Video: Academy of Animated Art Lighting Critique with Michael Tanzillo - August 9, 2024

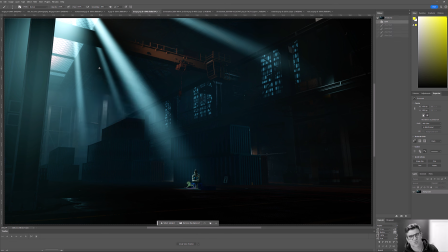728s
One of the things about the bright light overhead is that if I kind of just like squint my eyes at the image, my eye just really wants to go up into here. So the biggest thing is like, how are we going to direct the eye down lower? And I think that you can start here,
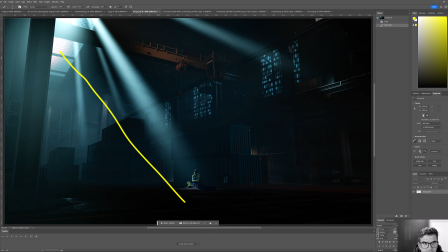745s
but you're gonna wanna create some lines that lead down into this region and then create a slightly bigger spot on the ground. I'm just gonna say one option. And then I would eliminate like this one, because I actually don't know where that light direction doesn't make sense to me. So if this is,
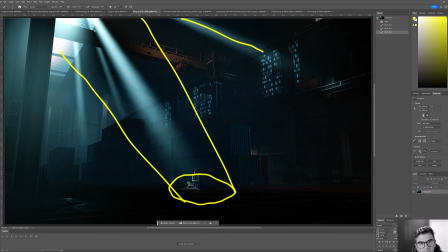766s
depending on the light source, it feels like it would be far enough above this thing that all these lines would be a little bit more in parallel with each other. I would also consider
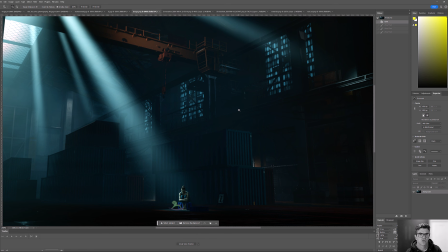781s
darkening, I'm trying to think, those I'm looking at those windows back behind there. What is going on? Okay.
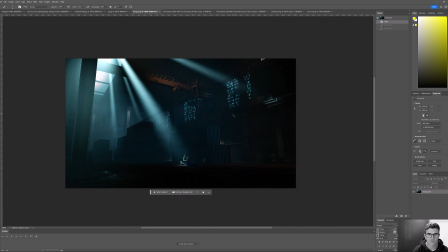796s
There we go. Okay, sorry, got stuck there for a second. All right.
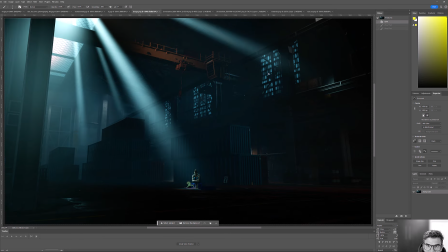801s
So I would consider darkening some of these windows because, again, the contrast that they're pulling in, again, wants to draw my eye up. I like the little pocket of light back behind this. I think that's working well. The only other, let me try and think.
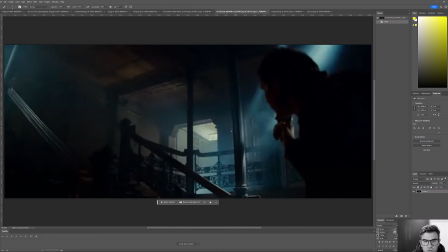814s
The only other thing so that was like one idea. The other idea is to do what's kind of happening more in these images, which is the main character is more silhouetted.
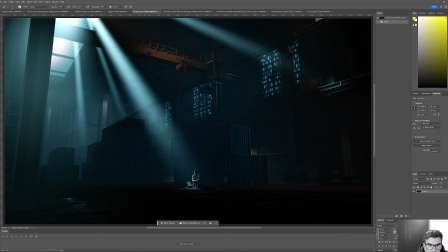821s
So it's more like, lifted back here, light running more parallel, but instead of hitting her directly, is actually striking back behind her,
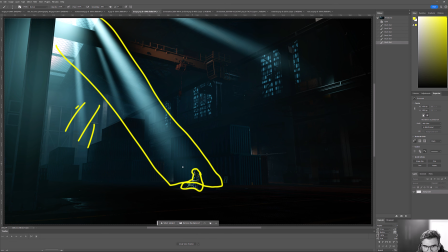834s
and then that's allowing this shape to really get rimmed up and allowing her form to be a silhouette in the scene as opposed to being directly hit with the light. That's another way, again, it's kind of a Fan Ho thing way of doing it, where it's all about structuring the light around it
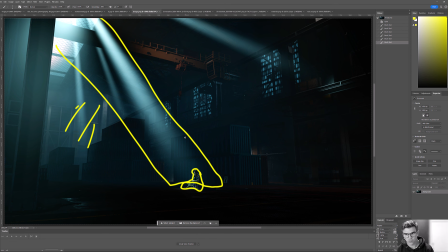853s
and then getting the character to read dark over light from there. But yeah, I'm thinking this is, but overall this is looking, you're on the right path. So biggest things to work on either way, regardless if you go light over dark or dark over light for the character, is get those light rays a little more parallel.
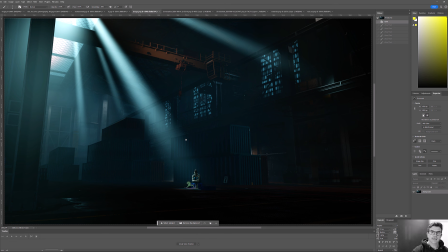870s
I would reduce the amount of light in the windows back there. I do like this idea of like this pocket of light coming from like some sort of bounce or something else. It's just a little bit too, it's a little bit too lifted. You have to be careful because that is the only red element in this very, very cool blue scene.
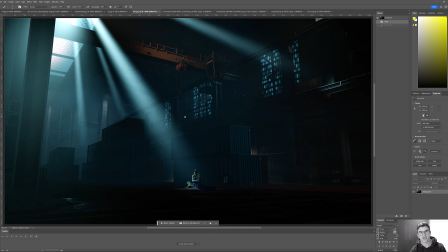891s
So it does, again, that's another one that kind of draws the eye up there. And it's like, there doesn't seem to be much of a payoff from the story up there. So I just want to make sure that it's all kind of together. But yeah, this is coming along nicely.
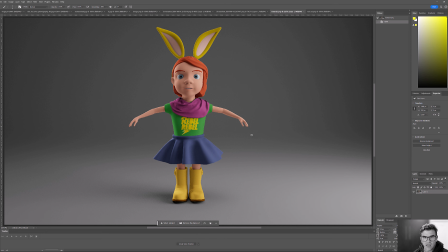902s
Yes, and again, you know, I like the updated colors, working much better. Excited to see how you go and build out some more, like some stronger materials and stuff, like we were talking about before, just, you know, making sure that there's distinction between the boots and the t-shirt and the skirt and the hair and all that good stuff.
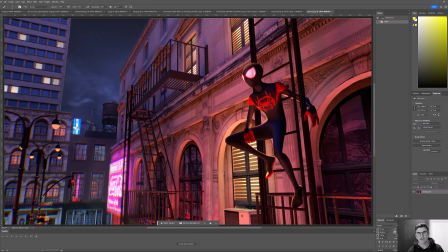919s
So let me know if you've got questions on that. All right, and finally, we've got Tam here.
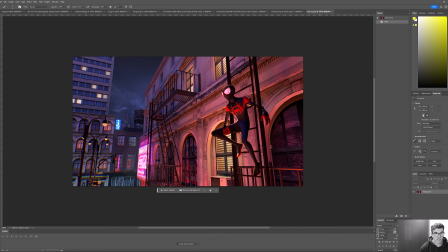925s
Really beautiful stuff. So, same, again, we're going to go back. This is all going to be about layering things together from back to front. So I have looked at a lot of Spider-Verse reference, and there's definitely some atmospheric fall off and atmospheric perspective in there.
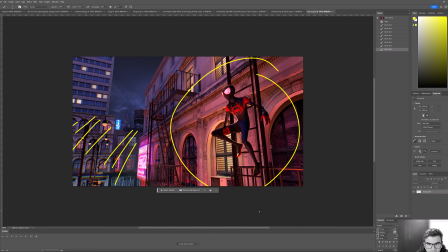941s
So the idea of you know, creating a little bit more of a lifted value back here and then allowing that to build so that this is the most contrasty element. I'm also wondering, I was looking at this. I also don't know if I was looking at
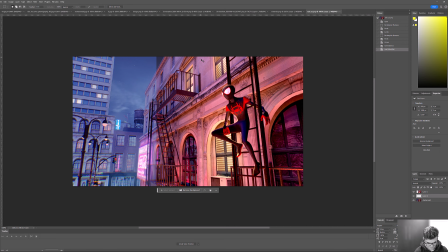960s
Miles Morales here and wondering if we couldn't go a little bit more contrasty in this region.